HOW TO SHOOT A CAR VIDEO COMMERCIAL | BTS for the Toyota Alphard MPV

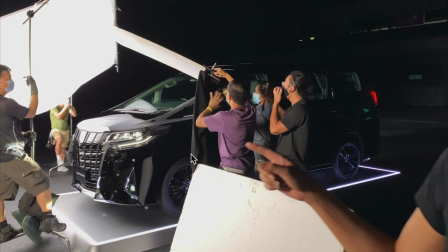used to actually block light or reflect black so white is used to reflect white and black is used to reflect black so this is often called a negative fill as well all right let's get back to it and
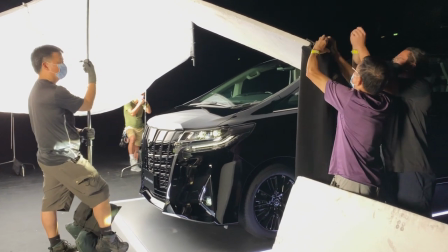basically with a black car you have to worry about all the reflections because a
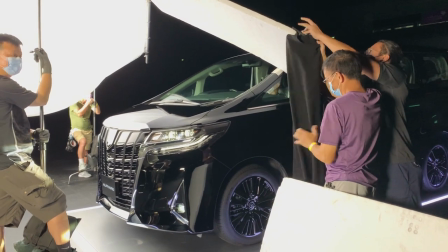black car is basically a mirror so we're just fine tuning all the different types of reflections if you want to take a look at the monitor
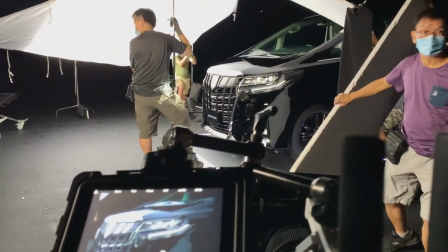getting right now seems better you know
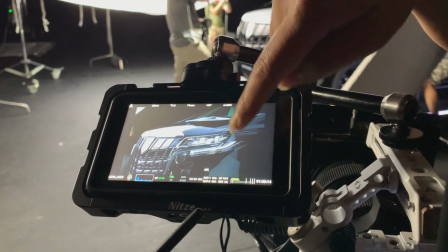yeah so i think we're still working on the fill about here right now and uh
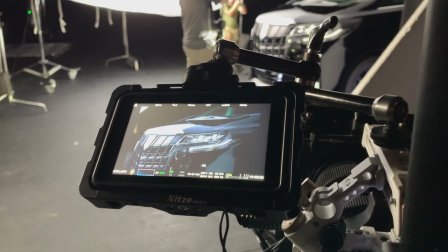personally i think that we should just get that grid slap it here throw a light on it dim it down and that should take care of it but it's not my shoot so
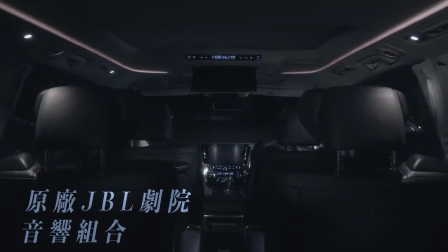we've got a few more shots to cover so let's move on to the next one this time of the interior with a slow push in which means the camera is moving
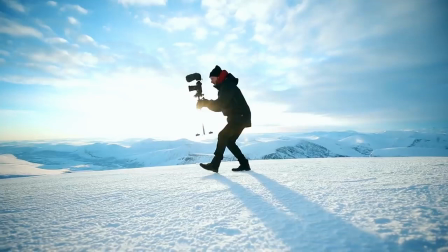forward in a straight line now although there are a plethora of stabilized systems on the market today from gimbals to steadicams
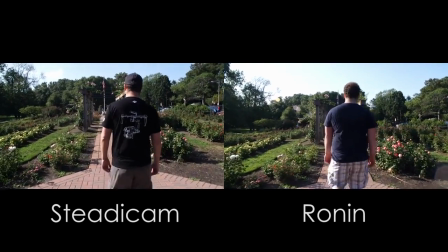ultimately the best way to achieve a smooth and controlled push-in is
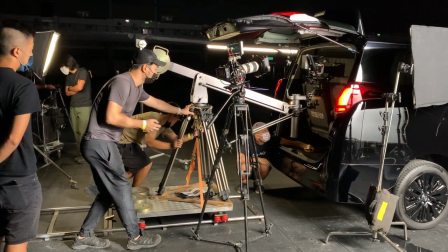the classic dolly and track whose biggest advantage over those handheld systems
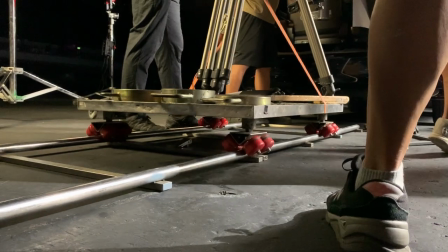is its ability to lock in the direction of travel so that you can repeat the
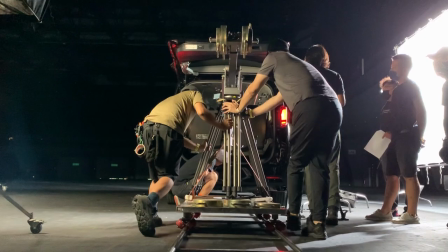process over and over while adjusting other variables such as the speed of your
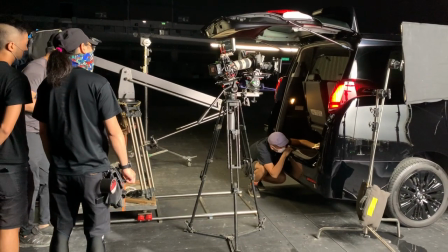camera movement or tweaking your lighting.
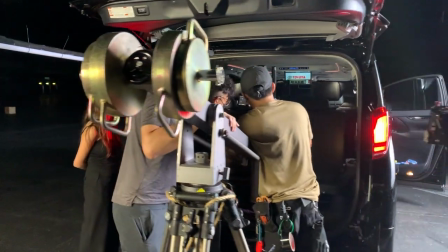And as for lighting, you'll see the main light over on camera right, which is visible right now,
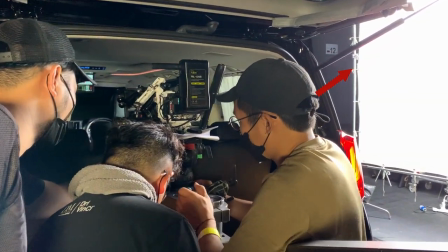which is a large roughly 12 by 12 foot square diffusion silk material diffusing the light and there's
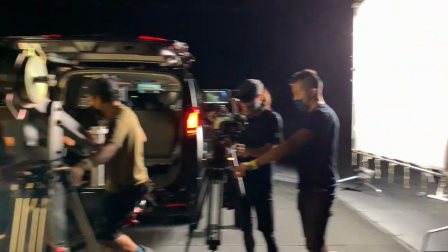also a tube light on camera left as you can just see right now up there which is controlling
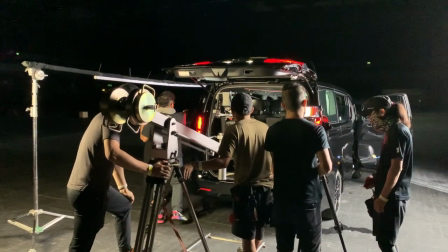the lighting on the left side and just behind the camera there's also a softbox
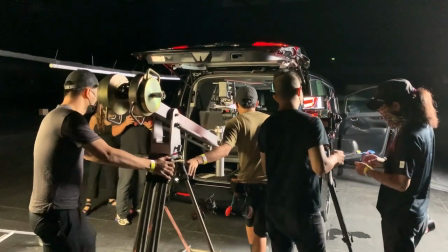giving some frontal fill light for the behind the seat area.
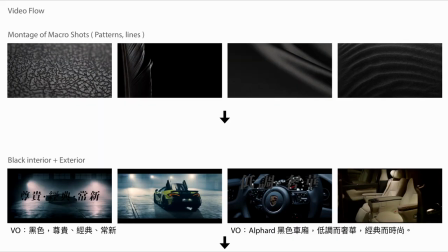Overall this shot took about an hour to complete. I'm going to show you two more interesting scenes for this video starting with this backlit
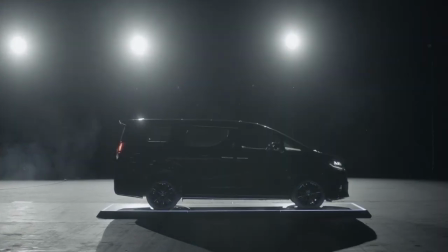side profile shot where the lights turn on in sequence.
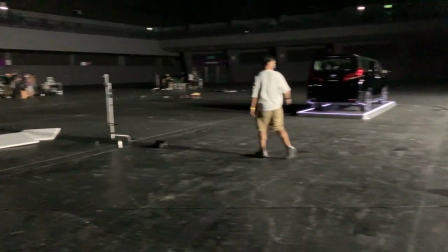So as you can see over here that they're putting on a smoke show with a fog machine just to
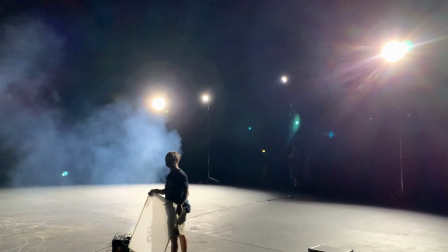get some background fog and they're backlighting it with those LED lights
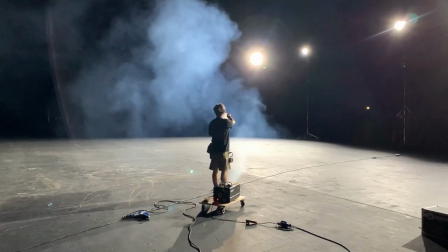for aperture 600Ds on top and the camera is right behind me if
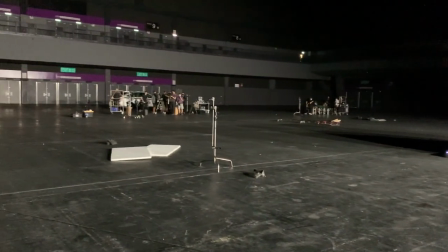you see right over there way in the distance and we'll cut to the next frame to show you what looks like behind the camera this is a pretty neat shot okay
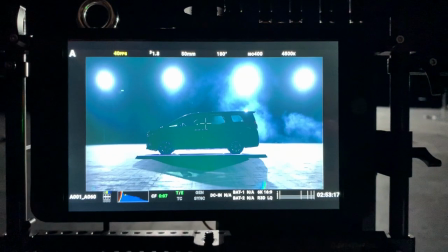here's the monitor and what they're doing now is that they're fixing these two lights up above.
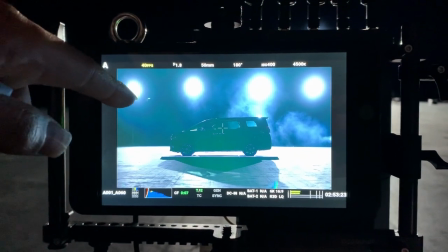We're blocking them with gobo flags just to get rid of them because it's easier to do it now than in post.
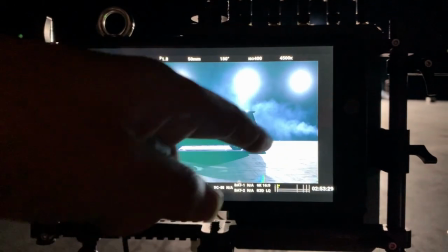There's a guy fanning the fog to get it more even on both sides.
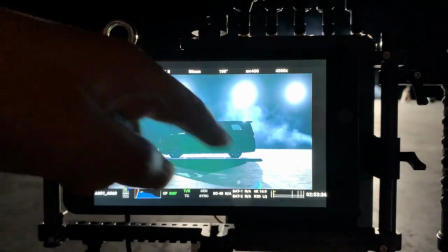This is the ideal that what we want so we're just trying to get more fog so it spreads across everywhere more evenly and that's it.
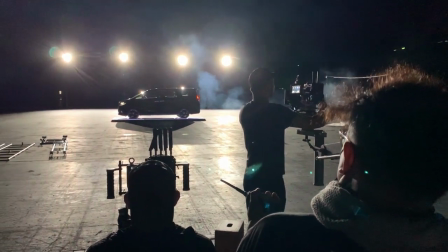This shot was completed in a relatively short time of half an hour, even though it only appears for one to two seconds in the final video.
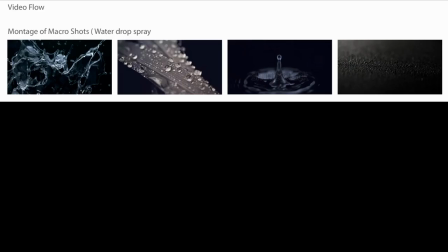Oh, and remember the shots of natural earthy elements I mentioned earlier, like water, rocks, black texture, etc.
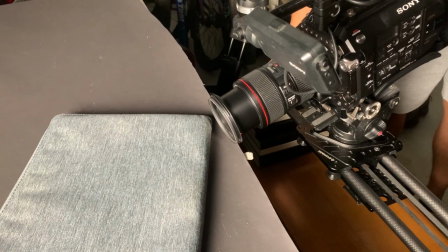Those were shot a few days later in the studio using a Sony FS7 with two macro extension tubes
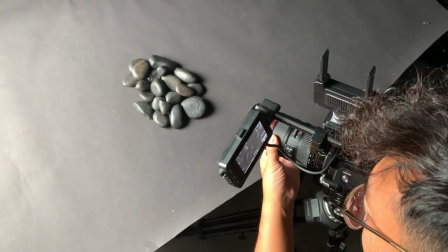for close focusing and a combination of soft fill light to make sure the shadows don't go too dark,
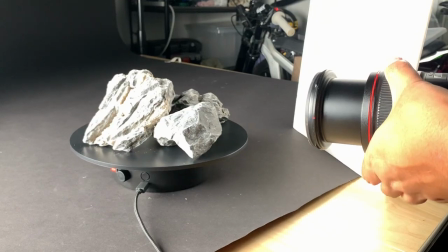as well as hard light to sift out the texture.
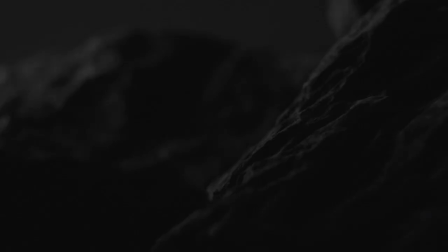These shots, along with some footage purchased from an online stock library, constitute the macro shots.
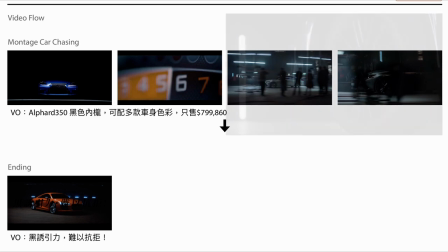Now let's talk about the final shot, and likely the most dynamic and visually impactful.